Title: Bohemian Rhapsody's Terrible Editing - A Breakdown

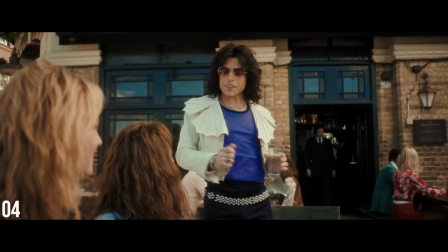Then we cut back to the shot of Freddy to see him showing off the outfit, and then to a close-up of his emotional reaction to Brian's line. We probably could have stayed on the wide here, but jumping into the close-up isn't a huge issue.
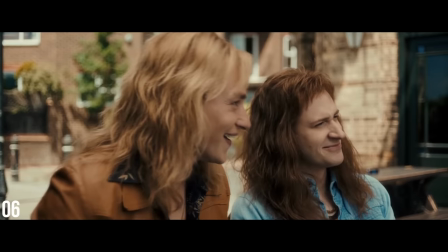Then we cut to Roger Taylor's reaction to Brian's second line, and then back to Brian's reaction to Roger's laugh.
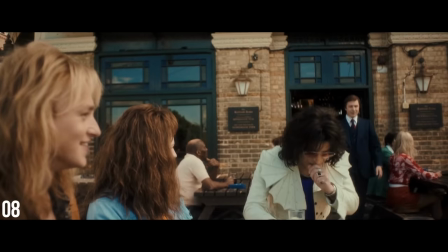We cut back to Freddy to see his laugh and the action of him sitting down as well as John Reed entering in the background.
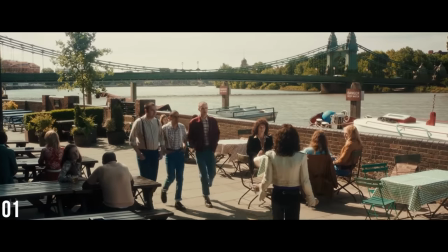So far, okay. This isn't Oscar worthy editing, but the cuts reveal new information and make sense.
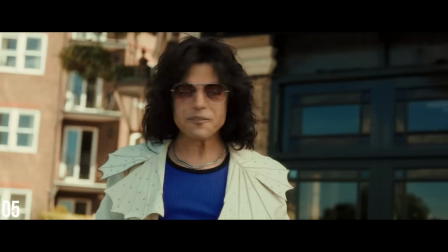It's a little bit too fast, but it's establishing the nervous energy of the band as they wait for the meeting to begin.
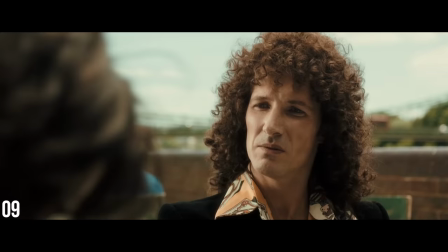But this is where the scene begins to run into some major trouble. Let's watch.
Very subtle.
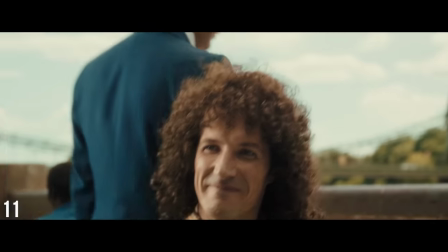I'm gonna fly away. Can I borrow it for Sunday church?
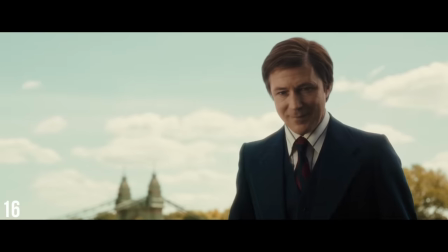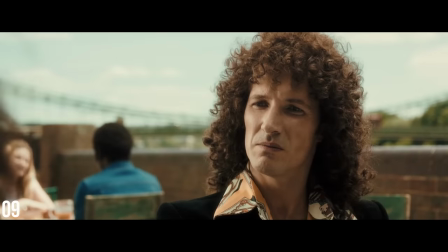So here we cut to Brian's line, but then we cut back very quickly to see the rest of Freddy sitting down, and then quickly back to Brian again.
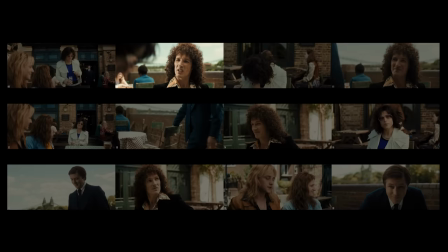We already know Brian is making these wisecracks, so seeing him deliver the line isn't super important. We already know Freddy is sitting down, so returning to the shot of him sitting down is repetitive information, and his reaction is still the same as before. either of these shots would likely be fine to
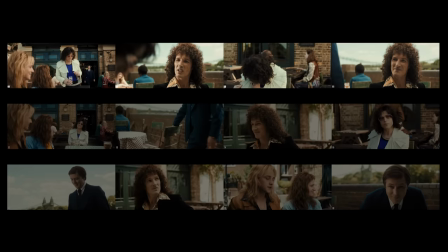hold on but the quick back and forth creates the first sense of whiplash that will only worsen
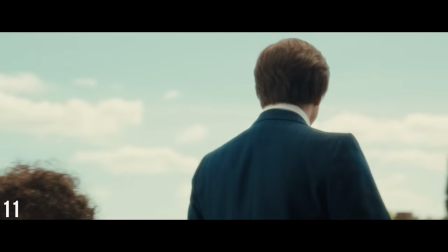as this scene progresses on the shot of Brian we see John Reed pass by John grabbing the chair interrupts the band's casual chat following that shot we
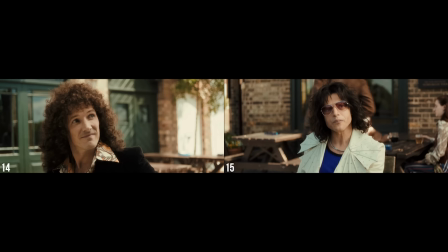have two reaction shots back-to-back one from Brian and one from Freddie where they're both looking up towards where John Reed's face would be however
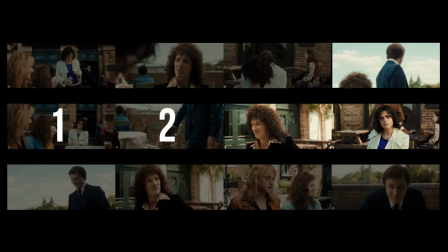since two shots have passed since we last saw John standing in that position. The eyeline of these reactions is a little bit awkward.
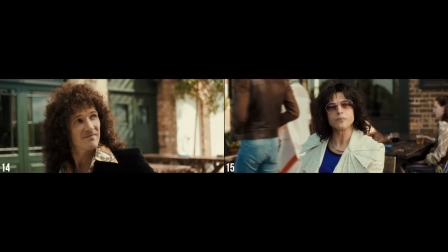Also, both of these reactions would be happening simultaneously. It looks like the editor tries to make it feel more simultaneous by cutting quickly, but it doesn't sell.
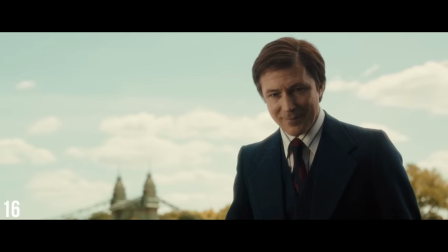Now we get a shot of Reed that establishes the correct eyeline height, but his eyeline looks like it is directed at John Deacon and Roger Taylor.
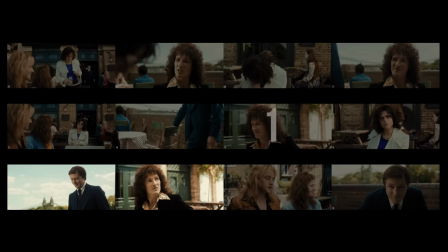But instead of cutting to them. We cut back to Brian for a second reaction shot.
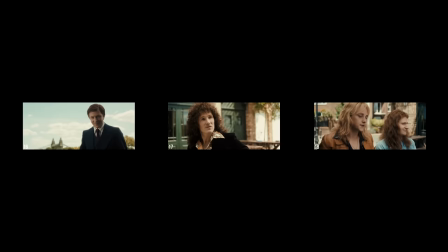We can even fix this fairly easily just by swapping these two shots.
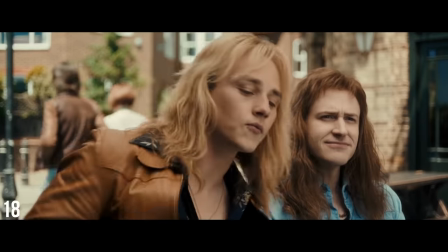Still not great, but it's a little bit better. After John Reed sits down, the eyeline is again completely ignored.
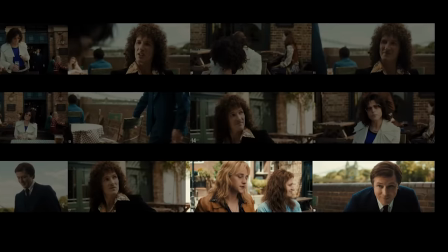While we've just cut from John and Roger, it now looks like he's looking at Freddy.
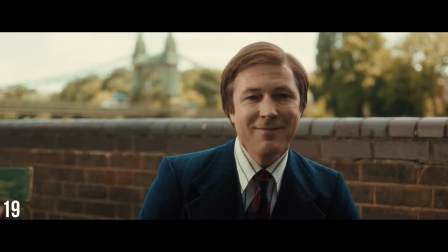Then Reed shifts his eyeline over to where John and Roger are sitting and we cut to
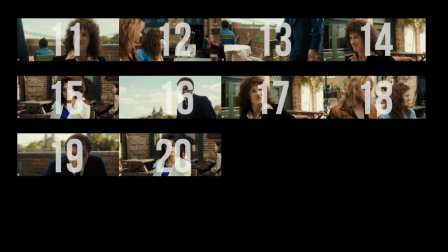freddy this section flows much better if we just remove some of the complexity
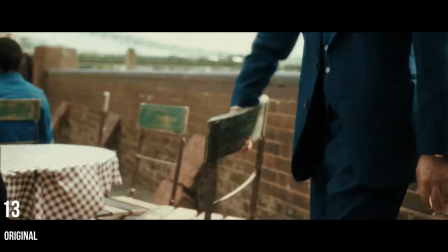here's the original edit so
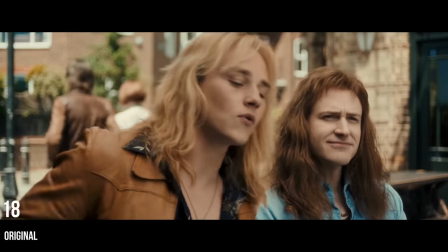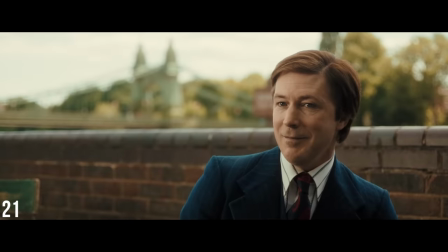this is queen and here's my simplified cut
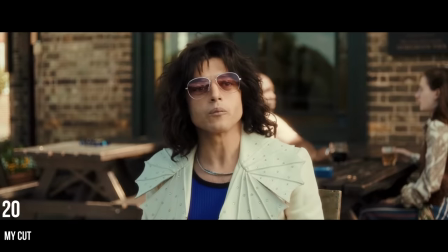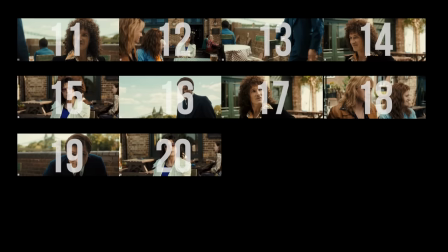so this is queen again it's not perfect but if i can smooth things out just by shifting the
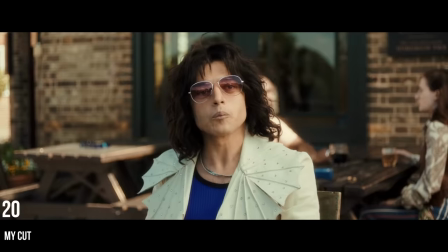existing shots around there's no reason an editor with access to all the footage couldn't have cut a better scene. Let's look at the next section.
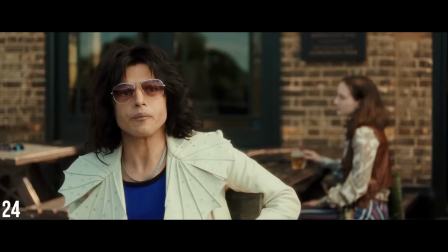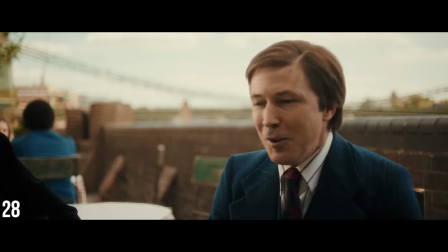After this line,
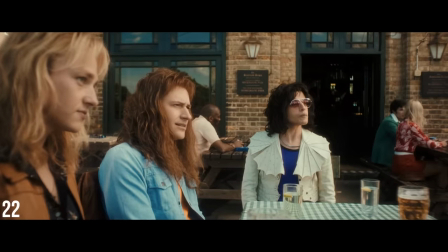we immediately run into another problem.
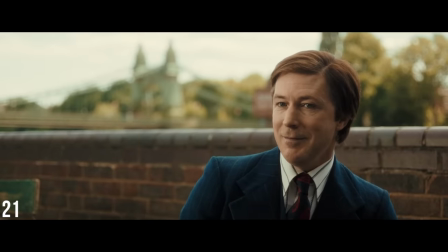Reed says, and we cut to a shot of exactly three-fourths of Queen.
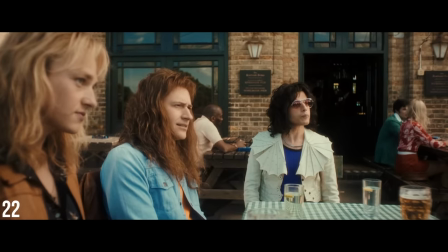It would make way more sense to show all four of them here. There's not anything that these three are doing that explains specifically cutting to just the three of them.
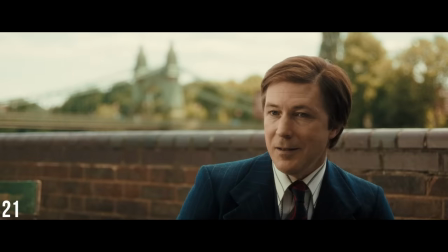We cut quickly back to Reed, but he's completely shifted in his seat. A character making this kind of movement off camera is usually fine,
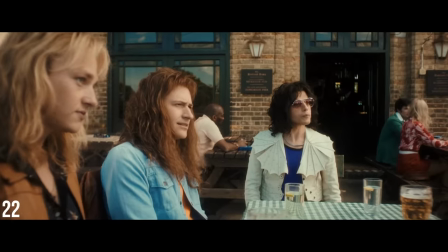but less than a second passes between these cuts, so it almost appears as a jump cut.
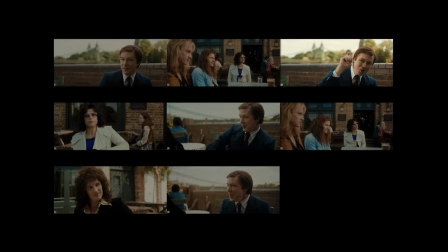Also, the spatial orientation of where he's pointing is confusing coming off of this poorly chosen wide shot.
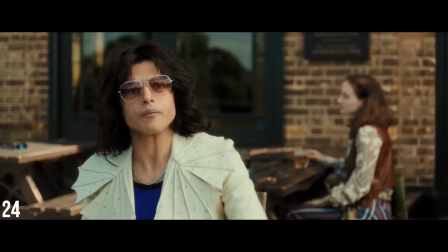It would make a ton of sense to break up the pacing here with a longer shot of Freddy, but instead of holding on Freddy for a longer reaction,
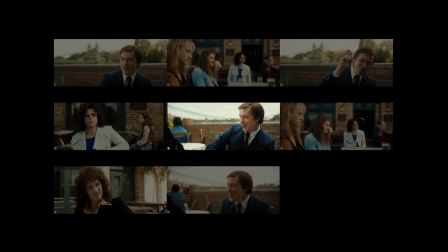we cut back to a completely strange new angle of Reed. This new angle gives us nothing by the way of new emotional or spatial information,
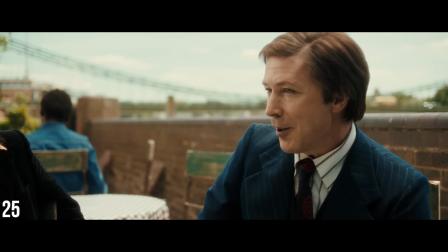and it just continues to add complexity to a scene that's already going by too quickly.
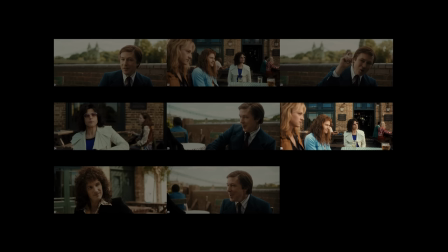Then we go back to this awkward wide that includes only three of the band members. Presumably because there's no wide of all four band members, to show all their reactions,
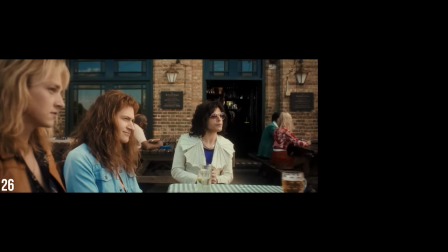the editor has to patch together an awkward combination of this wide and this close-up, which just doesn't gel at all.
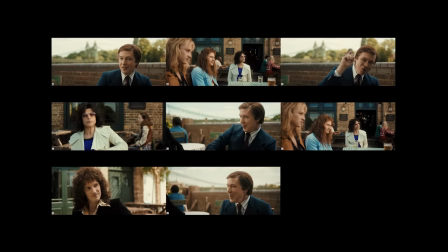The lack of a good wide including all four members of the band I think is a core difficulty with this scene,
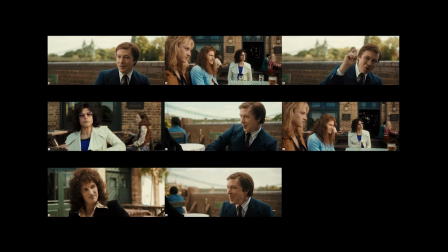and it might be a clue that part of the blame here falls on the director or cinematographer
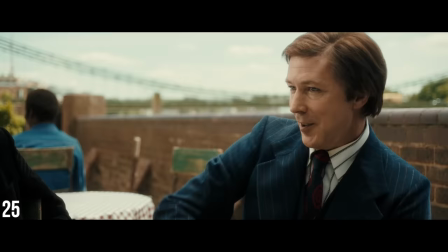for not getting proper coverage or just blocking and composing the scene poorly.
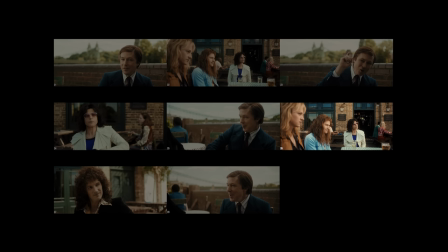We continue to get reaction shots that are unnecessary.
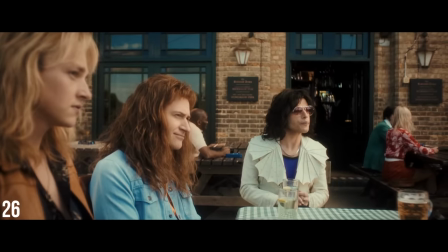We've already seen this expression on these band members faces in shots 22 and 24.
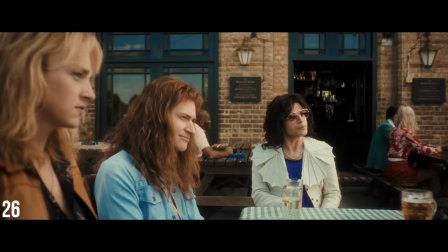We don't need to see it again and this would have been a great chance to slow things down.
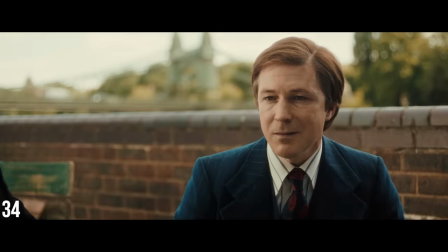I could continue to work through each cut in this scene, but many of the cuts have the same repeated issues.
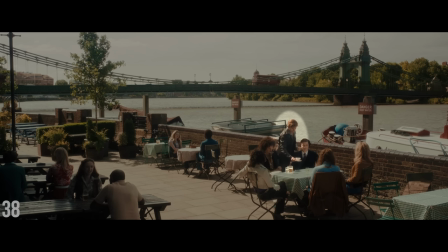One key offender sticks out. Here, we cut to a wide shot where Paul magically appears beside John Reed.
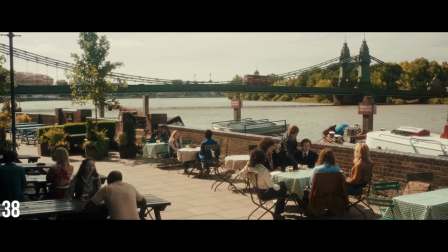Not to mention this jump to a super wide shot is completely unmotivated and doesn't make any sense.
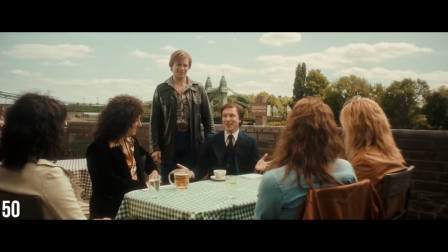It's usually difficult to judge who's at fault when it comes to editing.
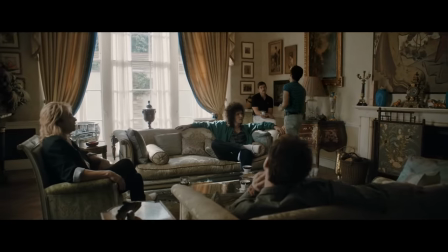If an editor is given a scene that's poorly blocked and composed, it's difficult to fix that in the edit.
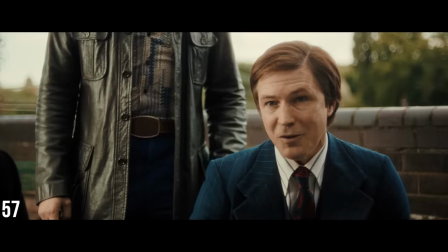However, it seems unlikely that cutting this scene in this way and choosing this pace was the best option the editor had with the scene.
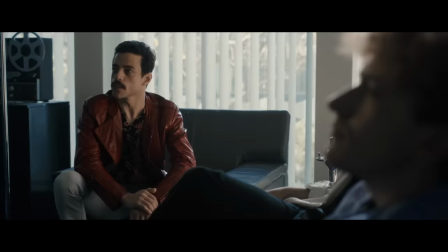This is easily the worst edited scene in the film, but many of the dialogue scenes have the same issues this scene has.
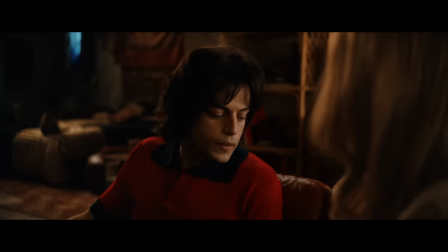There are plenty of scenes with perfectly functional editing, although I'd be hard-pressed to find examples of the kind of editing you'd hope would earn an Academy Award.
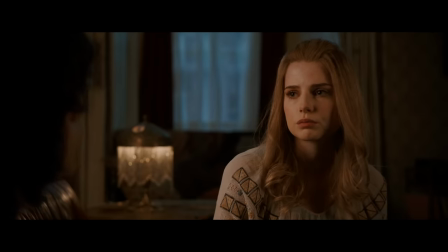There's also examples of awkward transitions or montages that cover
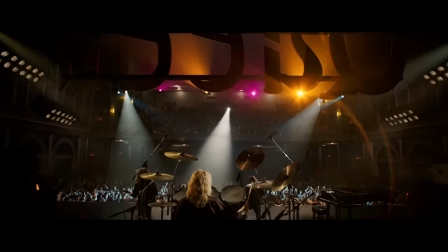periods of touring that do a poor job of conveying the necessary feeling.
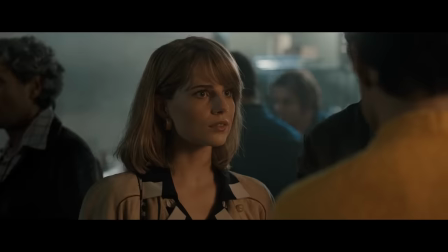So why did this film win an Academy Award for Best Editing? Just like I mentioned, editing is hard to judge.
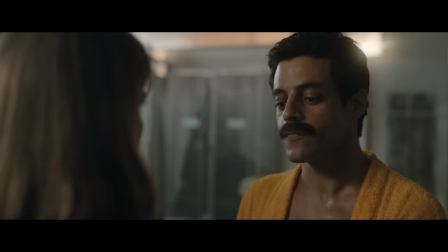Good editing should rarely be noticeable. Good editing tells the story effectively.
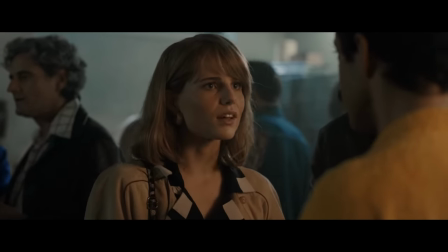And when a movie is edited well, you usually walk away from it thinking, that was a great film, not that editing was good.
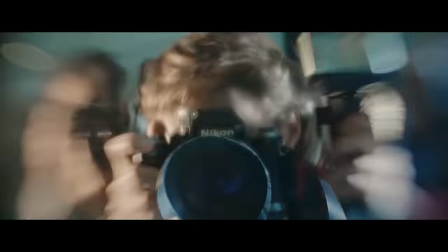So counterintuitively, the Oscar sometimes ends up going to films with the most noticeable editing,
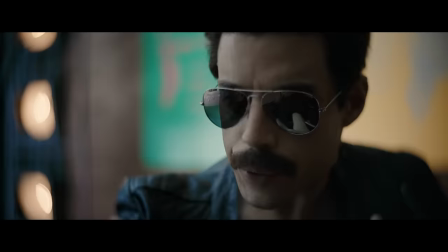which generally is not the film with the best editing.
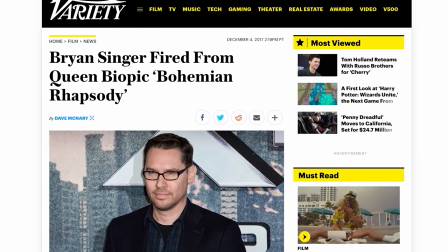There was a lot of turmoil during the production of this film, so I can understand how this film maybe ended up how it did.
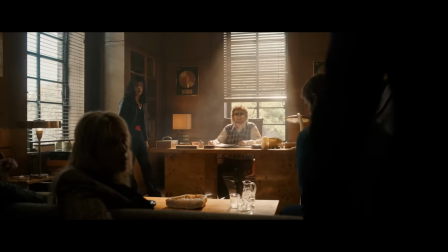It's easier to pick apart bad editing than it is to edit a scene that's not shot well,
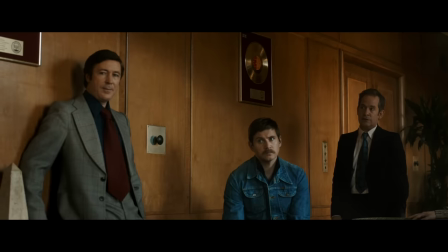but an Academy Award for best editing for this film is completely undeserved.
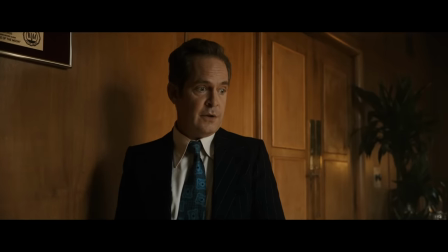An editing like this ultimately is disrespectful to the audience.
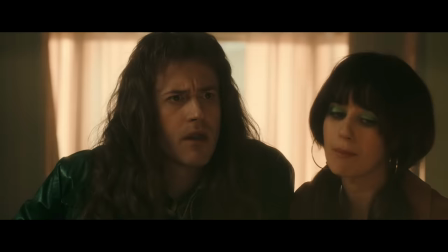It assumes your attention span is so short that your attention has to be held with quick flashy cuts.
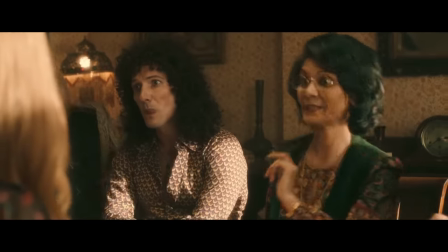Sometimes an editor just needs to step back,
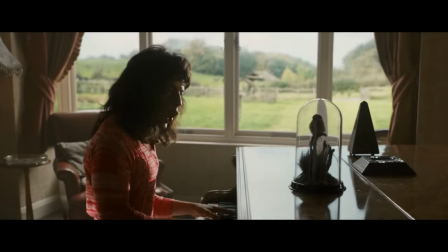slow down, and trust that an audience member who's chosen to come see your film is interested and invested in the story.
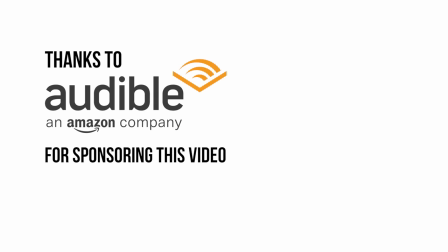Thanks to Audible for sponsoring this video.
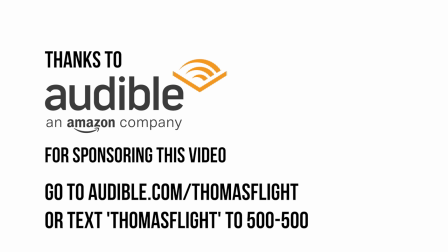Sign up for a 30-day free trial today and get a free audiobook when you go to audible.com slash thomasflight or text thomasflight to 500
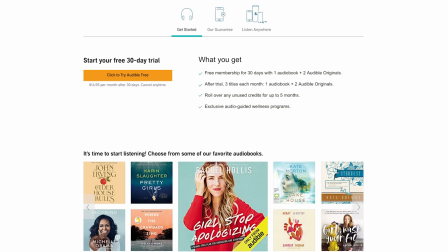You'll get an audiobook and two Audible originals each month, so I have some suggestions for you.
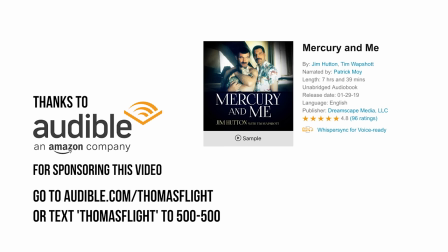If you're interested in learning more about Queen and Freddie Mercury and don't want to subject yourself to hyperactive editing,
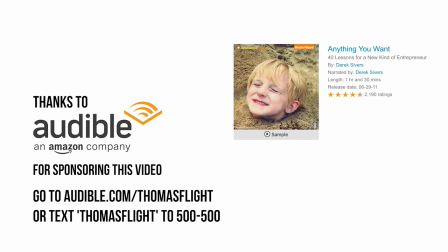you can check out Mercury and Me by Jim Hutton. One of my favorite books about business is Anything You Want by Derek Sivers.